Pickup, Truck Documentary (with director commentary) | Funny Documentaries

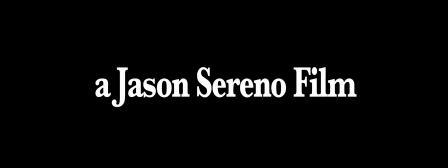0:05 You gotta start with him and the truck. It's about him and the truck, so start him there. My name for directing.
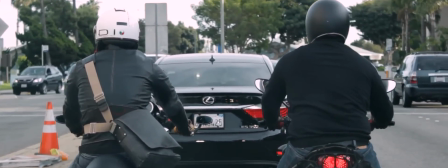0:12 Here's two guys. Notice there's two of them. Two in unison, working together.
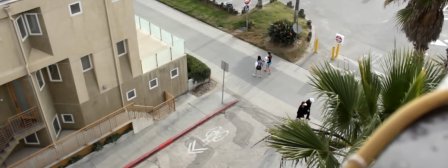0:17 Two cars passing. Two groups of two people walking. And here we have our anti-hero, if you will.
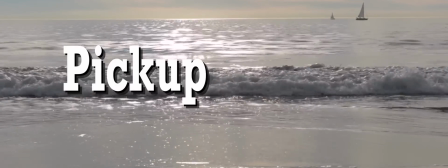0:29 This beautiful mane. Two sailboats. Notice two sailboats. Title sequence.
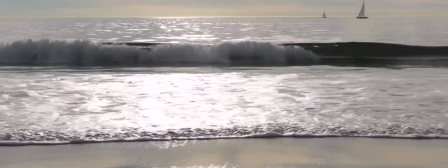0:34 Waves crash. Now. That took all day, but it was worth it.
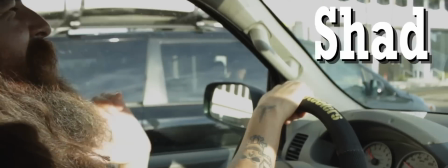0:40 And then, of course, my name again.
Let's go on fucking Christmas shopping.
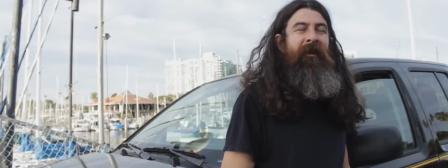0:46 You know, Shad and I would come out here during the course of three years of filming, and I would just let him do his thing.
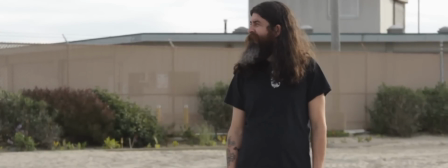0:53 And I'd just let him talk. Sometimes hours, sometimes half hours.
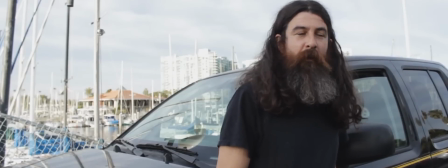1:00 But I'd just let him do his thing and tell me, you know, how he felt. It was about him, after all. So here we're in a marina.
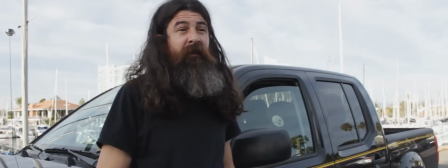1:08 I've got some great stuff here and it was really that was that was it you know letting him
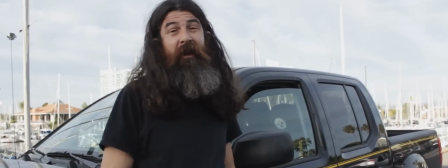1:17 just letting him you know just be a soundboard for him and
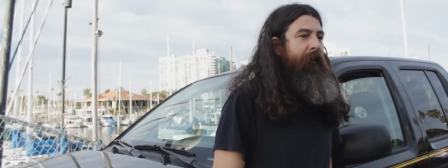1:21 just allow him to be captivating you know dishwasher you
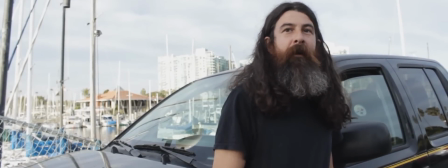1:30 know he's just he's being used you know by everyone everyone knows you can't
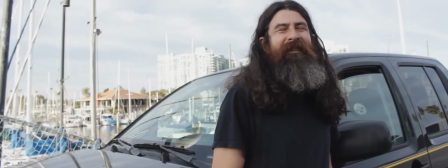1:38 write this you can't write this stuff you can't write it you know you can't write it
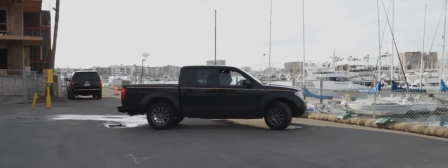1:46 people try to write it they can't write it uh here's him uh turning around uh
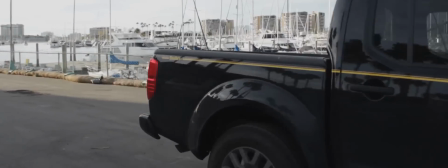1:52 kind of crappily to show his struggle that was a you know happy accident here he is on the beach alone what's
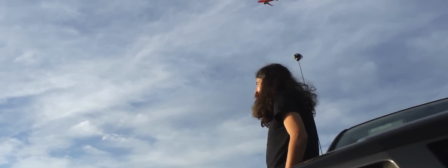1:58 that no parking what's that mean should he even be there then watch this what's he seeing in the He never even thought of a flying vehicle before that moment.
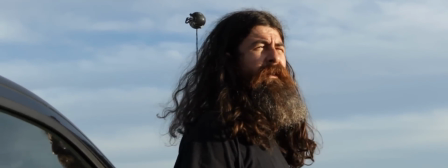2:07 We captured it. Is that hope in his eyes? Is there something else out there? Bird.
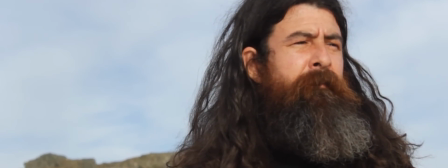2:13 That took all day too. There he is. The one instead of two.
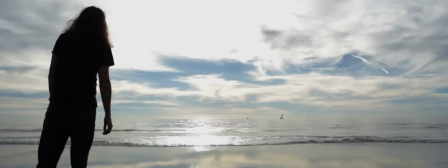2:21 He's made his decision.
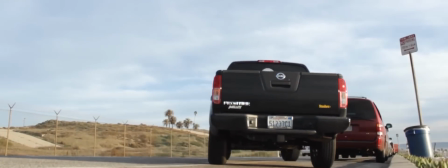2:24 When I thought about blurring out the license plate here, unfortunately I did not know how to do that, so we left it in.
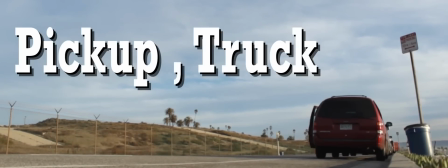2:34 and then pick up truck. If you haven't gotten it yet, he picks up and he trucks. You know, that's why the comm is there.
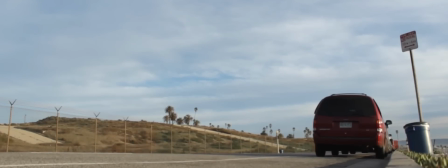2:40 So, double titles here. Tom did a great job. Mitch was amazing.
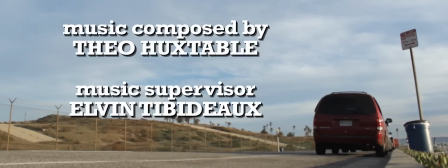2:47 The Sandbergs killed it. Theo and Elvin were actually brother-in-laws were awesome. Willman, Jackie, I mean, anyone who's worked with them knows. And then Kramer, I mean,
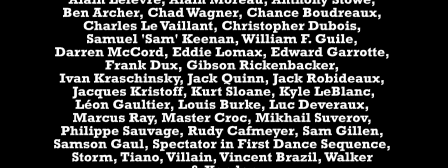3:01 stunt team. We actually lost two people while shooting. I think it was two guys, but we lost, it might have been a guy in the morning.
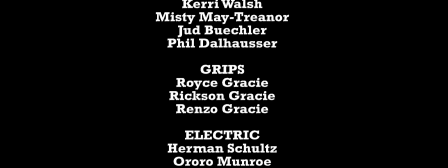3:08 We lost two people. Some volleyball friends there. The Gracies were excellent.
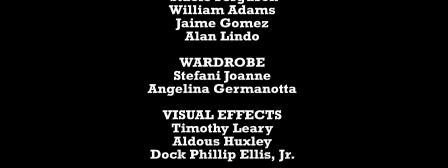3:13 Everyone from Marvel did great. Black Eyed Peas, amazing Lady Gaga.
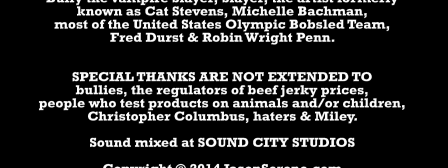3:19 Bob Ross, incomparable. And then we actually put a special thanks that were not extended just to kind of make a statement.
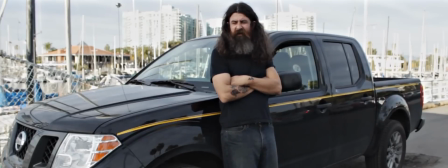3:27 You know, if this film wasn't a statement enough. And then we come back to Shad here again and he's still lamenting.
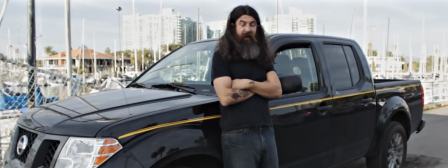3:35 That's it. As you can hear, I'm at a racetrack, so it's time to go out and do some laps.
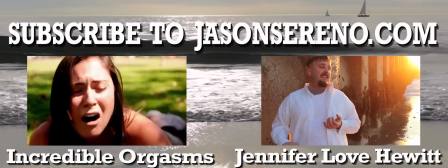3:41 But yeah, thanks for watching. You're welcome as well. And check out our next documentary coming soon.
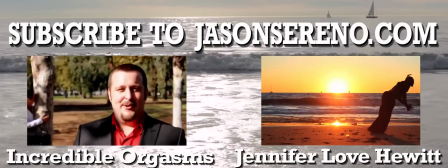3:49 I love you.